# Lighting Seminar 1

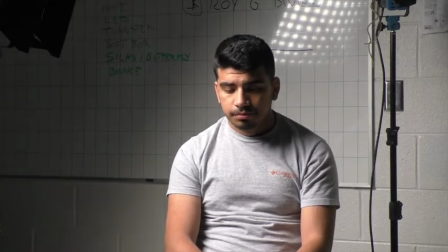28:56 So that is a very dramatic, that could be a very dramatic way of,
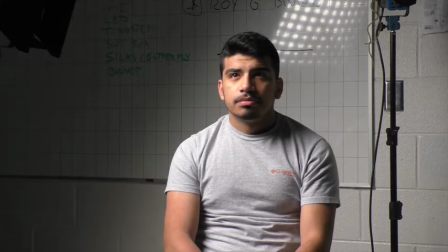29:00 and he's kind of isolated because before when the light was out in front, it was lighting up the background too. But now I can control a little bit of what's going on around him. So a soft light gives you some power to produce different sort of looks,
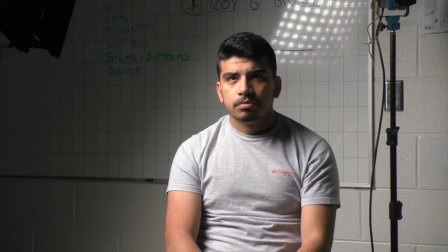29:16 but it has to be controlled because it goes all over. soft light just goes everywhere, right? Whereas a hard light's real easy to shape and we'll show that in a second. So we got it here.
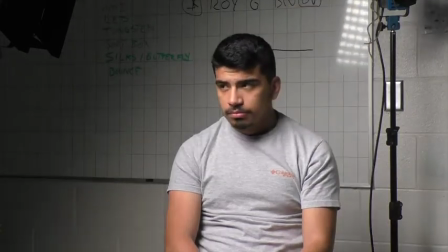29:27 I'm gonna bring it out here.
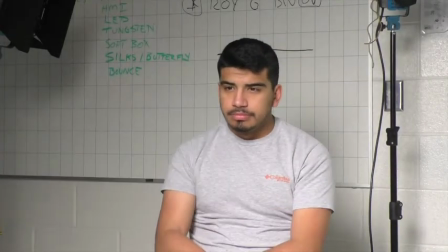29:33 And Jose, thanks for being a good sport.
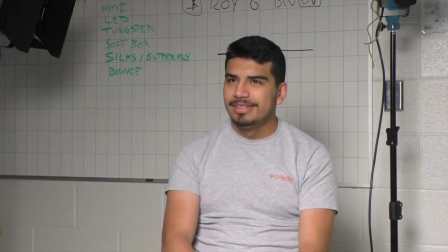29:36 So right here, if we look at that on the camera, it's really flat.
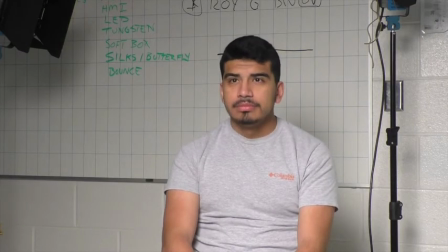29:42 There is no ratio, is there? There's no shadow on his face, even side to side, okay?
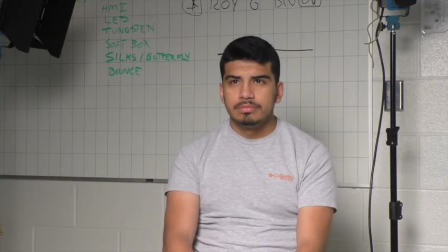29:48 And I don't know about y'all, but it's kind of boring, you know, it's okay. Nothing wrong with it, but it doesn't, if I look at what it's doing with where am I looking,
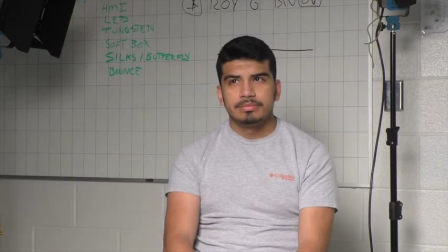30:01 I'm still looking at him, but it doesn't add, it doesn't tell much of the story. Now, sometimes you want bland lighting.
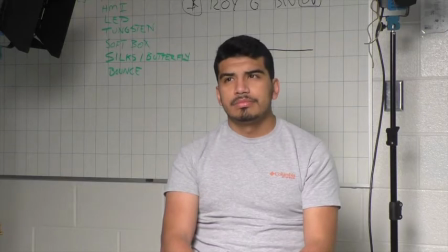30:08 It is okay to have bland lighting if that's the goal,
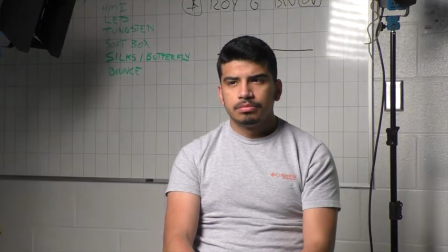30:12 but I tend towards something that's a little more modeled like so
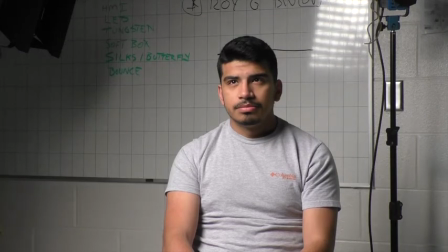30:19 round about there yeah and there's a couple and
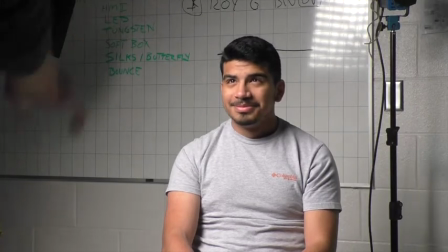30:24 I know this is sorry this is not about you it's all about the lights but I know you're gonna feel like Jesus
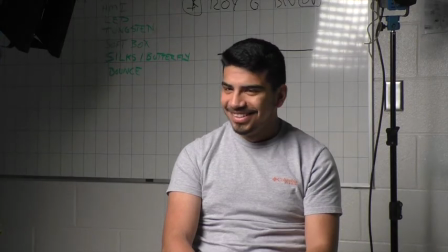30:29 guys like all up in my space so Jose if you're looking here right here
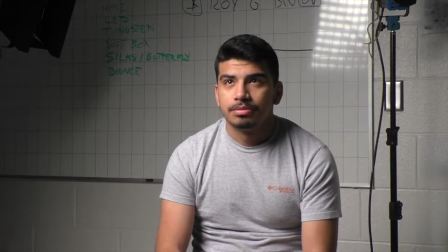30:35 right okay so check out the shadow under him here and right here on his nose.
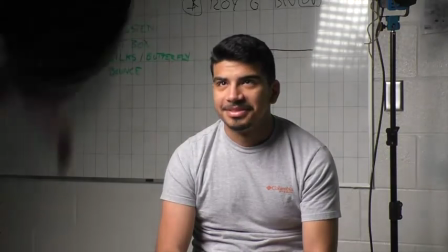30:42 See, I told you I was going to be all up in your space.
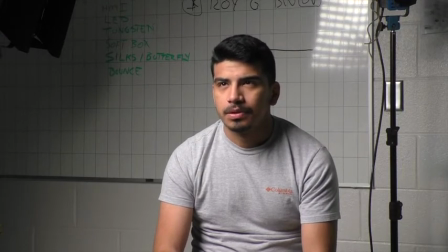30:46 If you look at some old paintings, go find an art history book and look at some of the Dutch painters, particularly the Renaissance people, you will see that they always tuck the nose shadow into this little fold right here on your cheek.
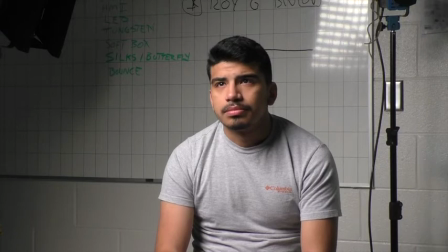31:06 It's a very attractive way to make people look. It's kind of like it forms the face in a nice – they did all this work. There's more art history reading about this than I can ever tell you, but it's a fascinating thing. It also does some nice things. It tends to – everyone has space here.
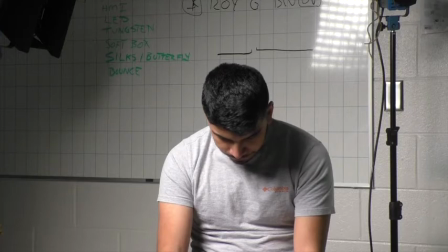31:25 It gets worse as you get old. And having the light up a little higher, about 30 degrees up and 30 degrees off, not only tucks that in, but it also shadows down here.
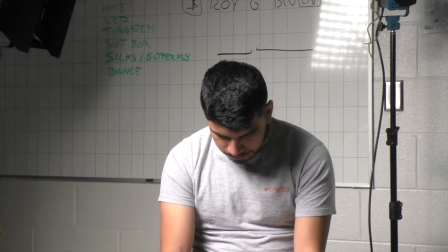31:34 And so that tends to refine the focus on the face. Okay, so that's that.
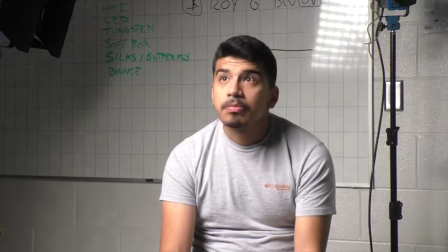31:40 Jose, you're a good sport.
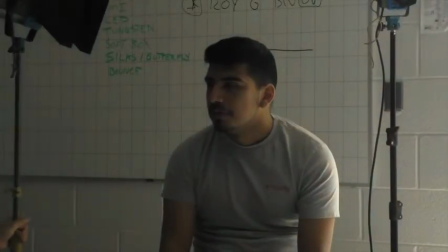31:45 the same thing and we're doing the hard light because if we do with a hard light you're really gonna see what it does okay and
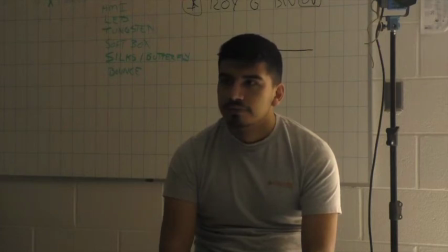31:55 let me get this up about the same height watch
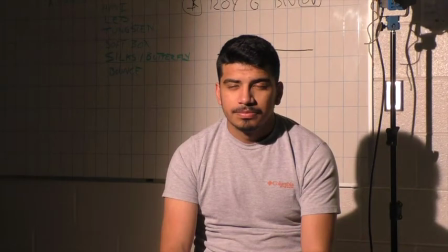32:04 your eyes buddy it's gonna be hot there we go okay now he looks
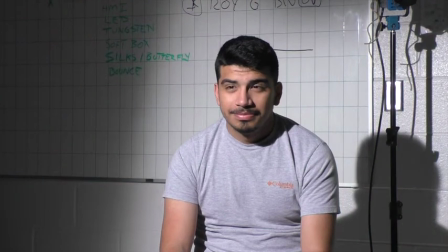32:10 like he's being interrogated by the police particularly with the nice shadow.
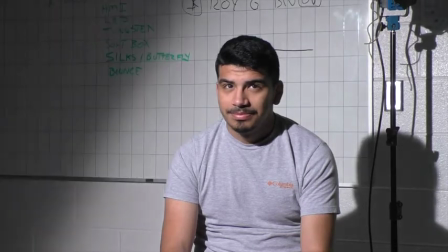32:17 See how nice I can take that light off the background with the door? Bam, right? Like a lot of control, right?
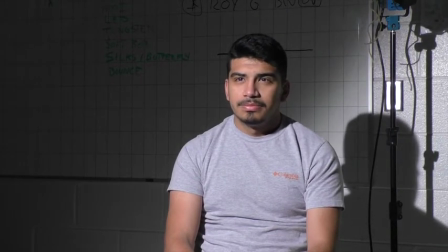32:24 So that light's about the same space. And if you look at the no shadow, you really see the no shadow tucked in.
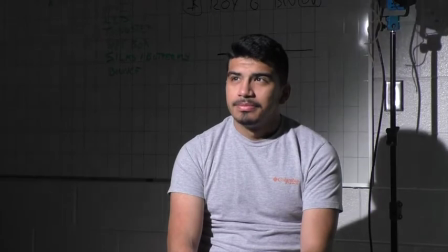32:30 I'm going to put it exactly where the Dutch masters would have stuck I hope I'll try.
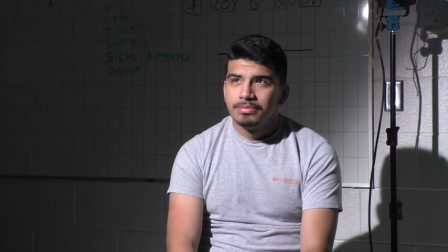32:38 It's usually about 30 to 40 degrees off the camera.
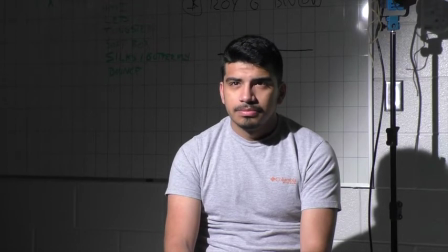32:43 And yeah, that's it. So see his nose shadow tucked right into this little clef that everyone has right here. You young folks have a much less refined clef because you have these nice bright shiny faces that don't have all this going on, but a little age and it pops in there. And then the shadow underneath his chin and onto his shoulder.
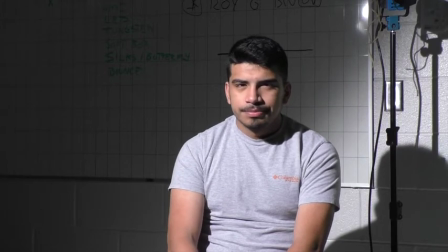33:04 It compresses, it focuses your eye on the face in a way that's really nice.
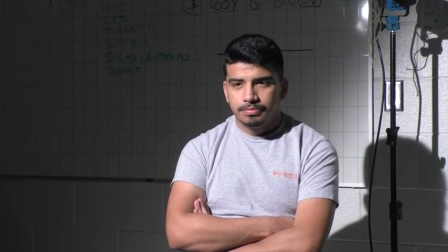33:11 So, and you can really see in the hard light how lovely his eyes sparkle. They just, you know, all the life that's in people's eyes really pops out. That's one thing a lot of times you'll see shooters take a big source like this and then take a very little light like the one that's
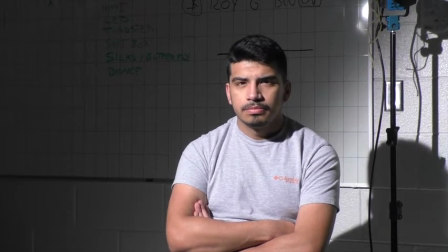33:26 behind him and put it in the middle so that you have a mix of hard and soft light so you get the best of both worlds,
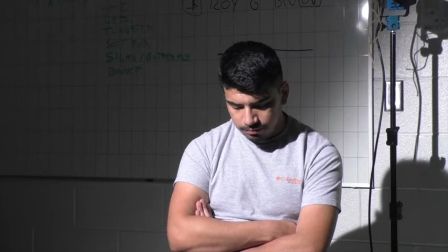33:34 okay?
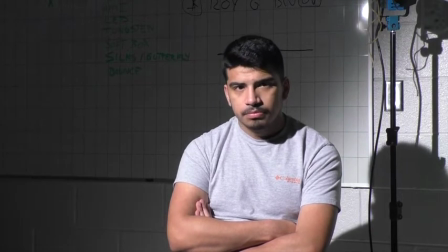33:36 And you can see how dark the shadow is on him right here, and I'll even do it so he can see it.
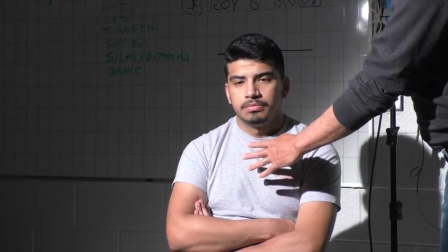33:44 So right on him I get a nice, tight, hard shadow, right? Can everybody see my fingers, shadows on him?
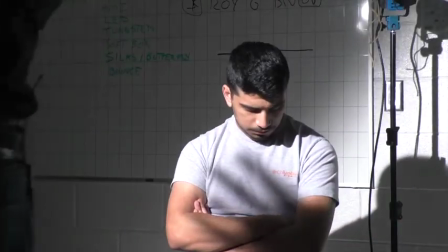33:50 Now if I come out here and I do the same thing, what happens? Much more diffuse, right?
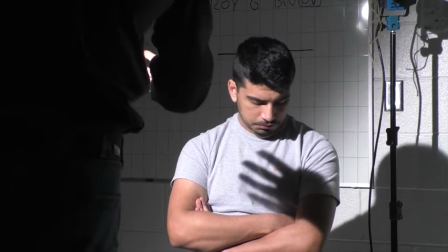33:57 So and you can see that change getting sharper and sharper and sharper.
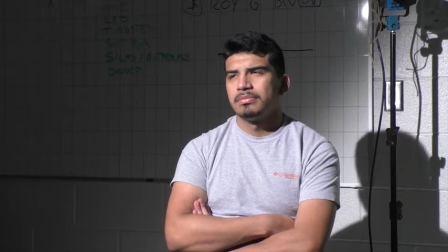34:07 So there's some physics. I'm not going to go into it, but it talks about how far between the light source and the subject
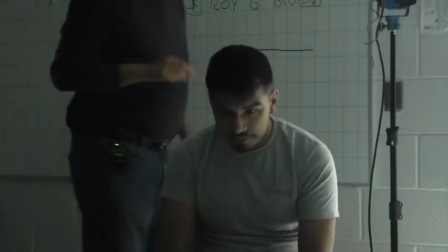34:15 and how hard a cut you can get, which is why I'm going to do this one more time,
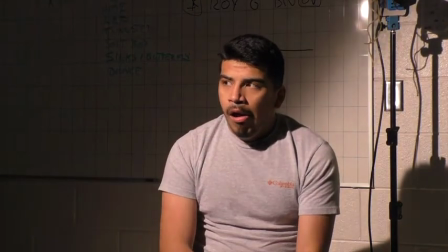34:19 which is why on this right here, I can get such a nice sharp cut on him on the backdrop, right?
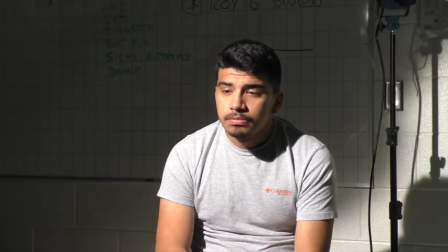34:27 And if I was to come out even further with a big flag, I can go even further and further and further and shadow it off of him.
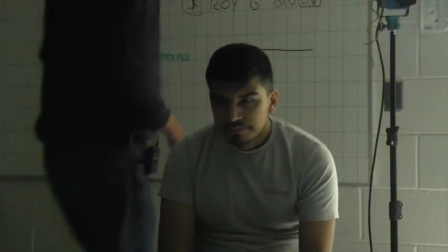34:36 So hard light gives you way more control than soft light. Soft light looks really nice on people. Thank you. You are a very good sport, Jose.
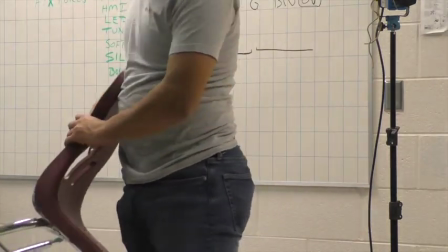34:48 I'm going to leave those sitting right there and let you go back. Okay. Any questions, any thoughts, questions? Are you okay? Did I burn your eyes out? Yeah? No. I see a little bit of black. Yeah, you got the blue dot syndrome? Yeah, I hear you. That happens. Now you know what it feels like to be the talent. Yeah, right. You can appreciate what the talent's going to feel like on the other side of the light. And hard light's hard. As you experienced, it's hard on you. I mean, it's exhausting, right? There's an element of exhausting you. think about it being a news correspondent waiting to do a live shot back to the network and you're sitting there and you're in front of whatever it is and it's brightly lit okay and so a guy like me has taken a big old light and it's just pounding you with it so that they can see you well in front of whatever is behind you and you got to sit there and hi here i am you know with your eyes open you You can't be squinting, and so it's actually difficult to do. It takes practice, and as a camera person, it's nice to be kind to your talent when possible. Just like I said to you, hey, you may want to close your eyes or watch where you're looking. This is going to be real bright, right? And no matter, even though I had the light kind of off to the side a little bit, if I bring that light right around and behind the camera, it's going to be like really hard to look at, okay? There's some other things you can do that make that easier. Looking into darkness is really hard, so like he was looking into a completely dark space. If I put another light behind the camera and light that up, then his eye, instead of his iris being open, it closes down, and so it's a little less hard on his eyes, just as a trick. Okay, so hard versus soft and shadows. is more control with hard light, more ways to play with the drama of it. Does everyone know what I mean? If I say the frosted flake ads, you know, I like frosted flakes and you can't see the person talking, they're in shadow and there's light behind them. So that's a good use of hard light. So like you've got a bunch of light behind somebody, nothing on them, and they're complete shadow, complete silhouette.